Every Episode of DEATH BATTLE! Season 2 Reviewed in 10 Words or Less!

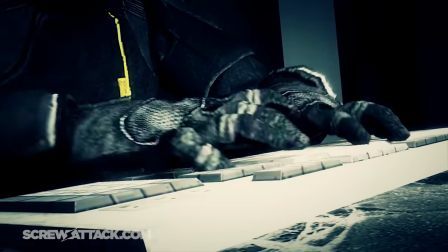[78:09]
And just like that, back to peak fiction. And it's Torian again. Seriously, what is this season?
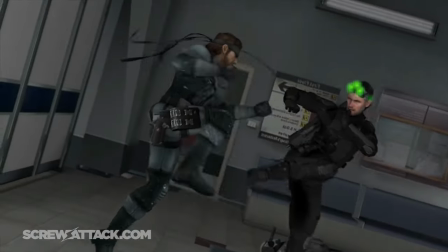[78:15]
Well, if it gave us episodes like this, it's hard to complain. Both rundowns are super solid stuff.
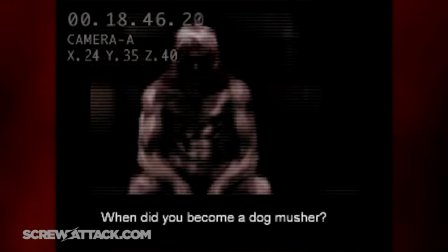[78:20]
I felt like I was properly walked through their stories in spite of how infamous Metal Gear's plot is. The use of clips here isn't nearly as annoying since it had plenty of substance to round it out.
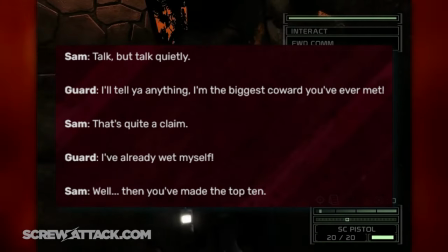[78:28]
Not to mention, some of them are pretty funny.
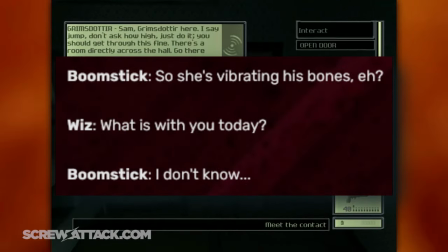[78:29]
In fact, Sam's has a lot of my favorite jokes from this season, like Wiz being legit concerned over Boomstick's horniness, the two of them laughing over the thought of a super soldier getting to have a normal life,
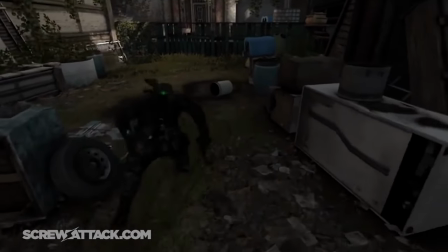[78:38]
and the classic churro story set to the lovely visual of dog murder. Very nice.
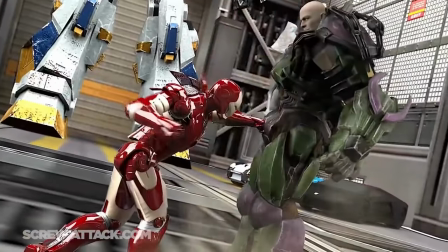[78:43]
Alright, so this may not be a hero versus villain dynamic like the last 3D episode, but this one has an even bigger focus on story.
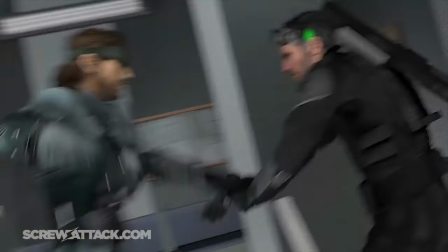[78:50]
Not only hitting the 7-minute mark this time, but getting to 7.5, which is insanely close to Goku versus Superman's.
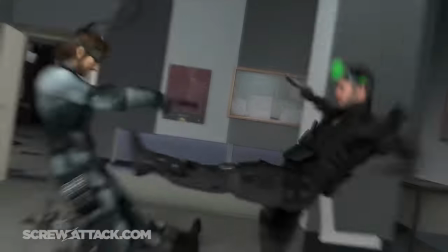[78:57]
Again, without the cold open. Funny thing is, that runtime isn't filled with balls to the wall action like others.
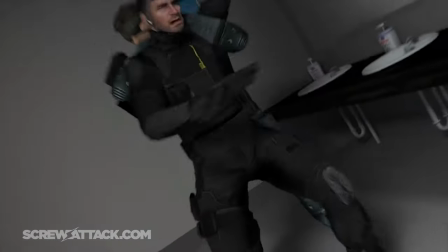[79:03]
Instead, it's a much more methodical, slow burn, with instances of action spread out while our fighters consult with their guys and gals in the chair.
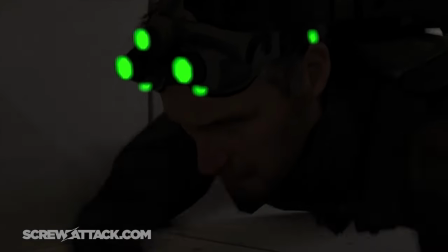[79:09]
This is unlike anything Death Battle had done, and even now, it's tough to compare this one to any future episodes without stretching.
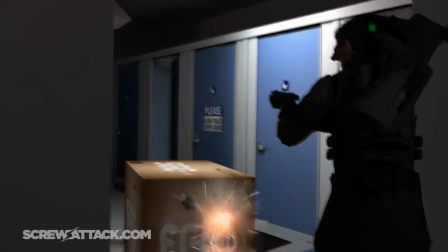[79:15]
And yet the storytelling is so good that it manages to be one of the series' best despite the minimal action.
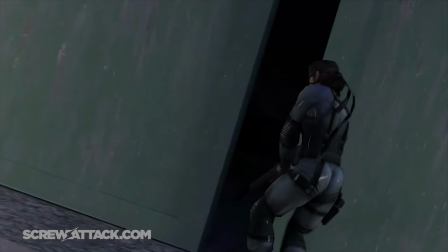[79:21]
I'd like to start with everything surrounding that narrative before I get to the fighting, and the fact that I can say narrative about a Death Battle episode is a little crazy.
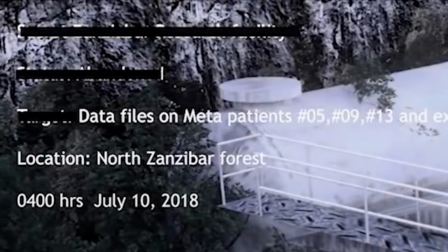[79:29]
Love how we get details of the mission brief before the top secret parts get crossed out. This opening feels like the beginning to a mission straight out of Metal Gear.
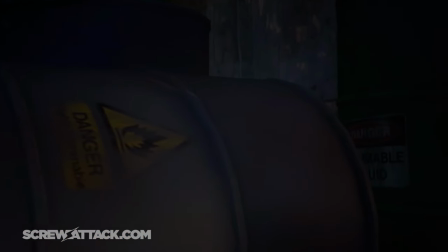[79:35]
Mission objective: infiltrate the enemy base and retrieve important data.
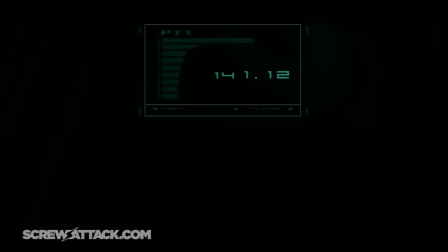[79:39]
But much to their surprise, there's only one enemy to deal with, which is immediately a red flag to Snake and Otacon, who are used to whole groups.
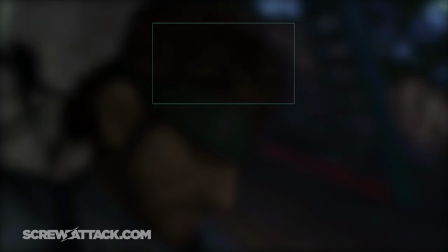[79:46]
Of course, Snake takes it in stride like the soldier he is, not knowing this one heat signature isn't the kind of enemy they were anticipating,
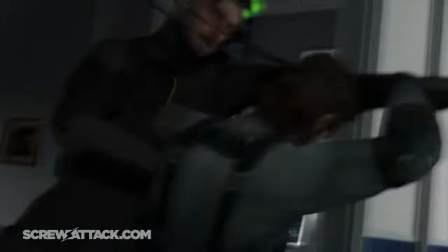[79:53]
as he had already taken care of the actual goons beforehand with ease. Once the two meet up, it doesn't take them long to realize they're after the same thing.
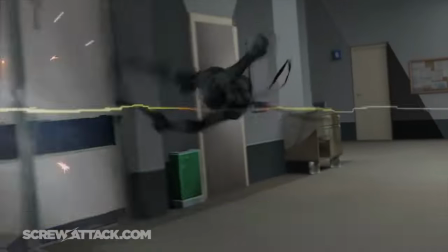[80:00]
Now that the one source has been destroyed by Sam, the entire fight becomes this intense game of cat and mouse, and it's never quite clear who's chasing who.
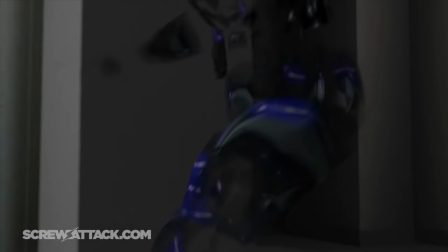[80:08]
This is such a brilliant way to incorporate their stealth mechanics into the fight, and every time one of them escapes,
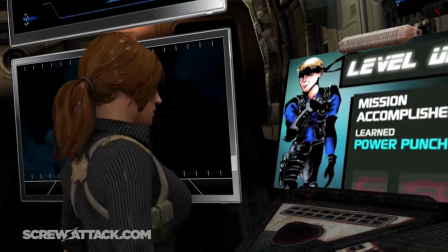[80:14]
it leads to lengthy dialogue sequences of everyone trying to figure out what's up with the other party while reflecting on the situation.
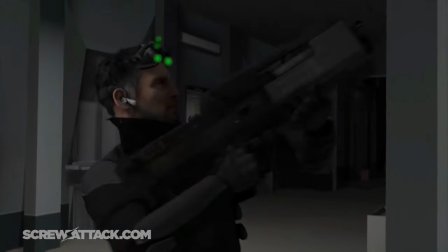[80:19]
As an audience member, it's exhilarating to get an idea of their next plans of attack while leaving out just enough information to give genuine surprises.
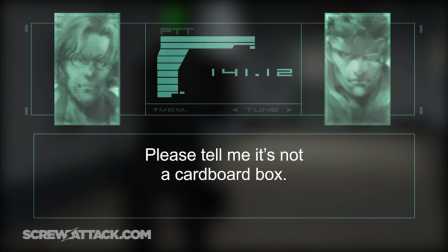[80:26]
Not to mention the ways they stealth out of combat and manage to throw in levity too by incorporating some of the more outlandish
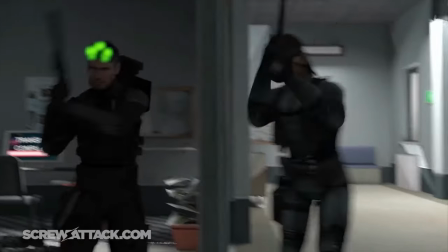[80:31]
yet fun sides of Metal Gear with the cardboard box and the really funny exclamation moment before they throw down for real.
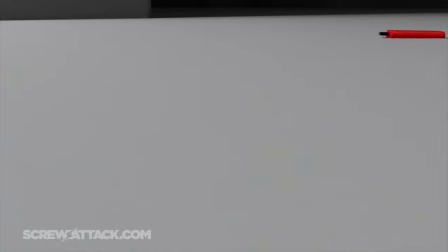[80:37]
What makes the plot truly special is how the characters drive the story.
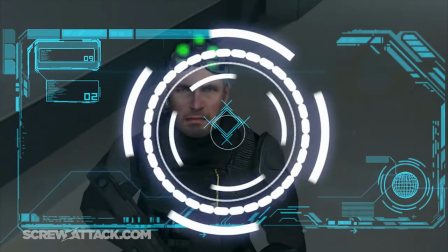[80:41]
Even when Sam could have reasonably left with the data, his personality of relying on hunches was a great way to keep him on the playing field.
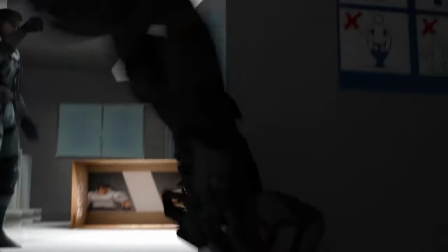[80:47]
Same for Snake, who was too injured to make a run for it and had to make sure Sam never tried to come back for the drive.
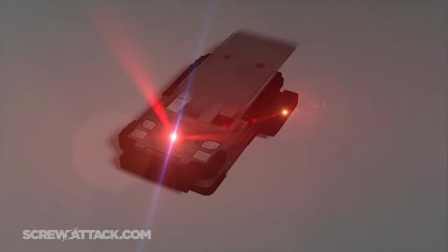[80:52]
As great as the writing is, of course it wouldn't have hit the same without the marvelous cast.
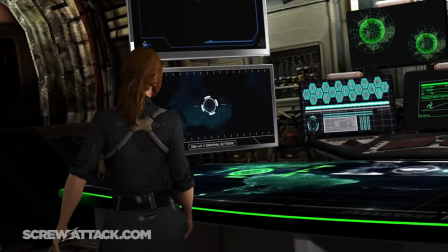[80:57]
Ben Reynolds and Whitney Rogers are great as Sam and Grimm. You really get the impression that they've been working together for years, with their bickering almost akin to an old married couple.
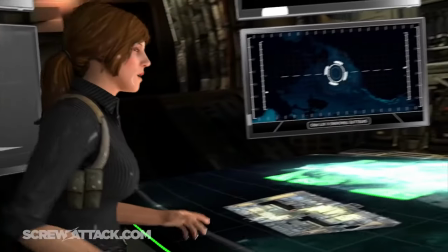[81:05] Your new friend won't last long. There's only one way into that room. Don't lecture me, he's mine.
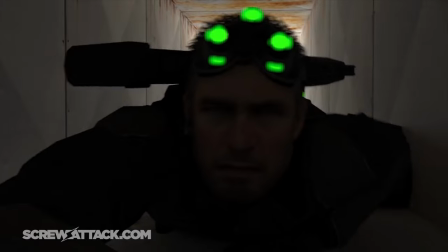[81:10] That was close. You're welcome, by the way. I lost the data.
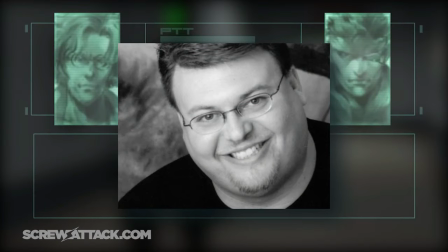[81:15] Oh. Wonderful.
Brad Van Abel as Otacon is one of my favorites. His soft-spoken delivery is soothing and bounces off of Snake's colder tone. But Snake,
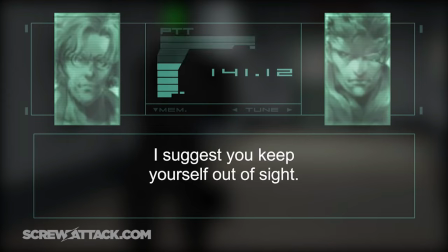[81:24] Until we know what you're up against, I suggest you keep yourself out of sight. I've already got it covered.
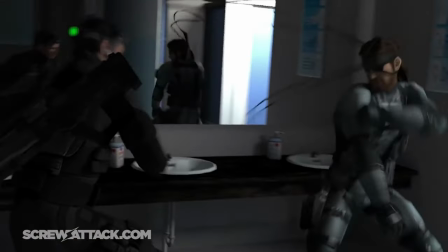[81:30] Please tell me it's not a cardboard box.
And of course, we can't go without mentioning Snake's voice actor, Christopher Sabat.
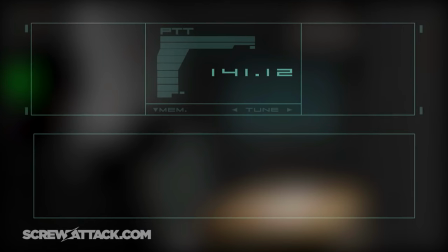[81:37]
I'll admit he's not really doing a David Hayter impression. That voice is so hard to replicate without coming off as try-hard.
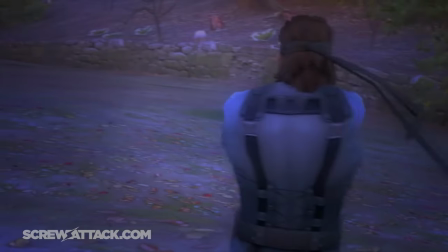[81:44]
Ugh, Metal Gear. But Sabat's interpretation still gets the job done in this context and just sounds cool.
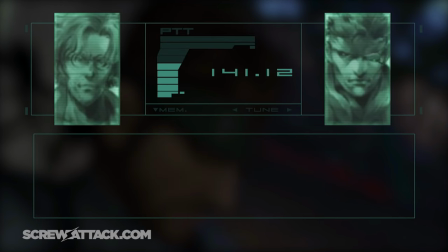[81:50]
I know it's not for everyone, but I still love it.
Thanks, Otacon. Piece of cake.
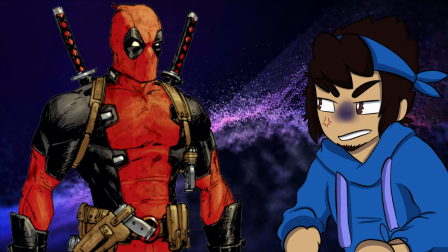[81:55] Otacon, I've got the intel.
And Deadpool, if you try to ruin another voice actor for me, I swear.
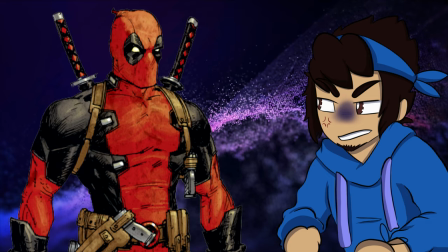[82:00]
Ooh, that is a fantastic idea. I should go check. Deadpool?
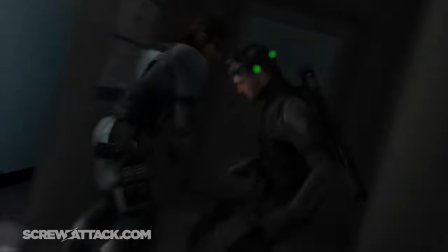[82:04]
Like I said, the action is infrequent, but those few bouts we do get are incredible bursts of excitement carried by Torian's hand-to-hand prowess,
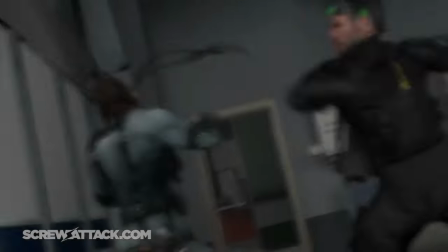[82:11]
which at this point he's become a master at, which is very important for two characters like these who are meant to be the best in their field.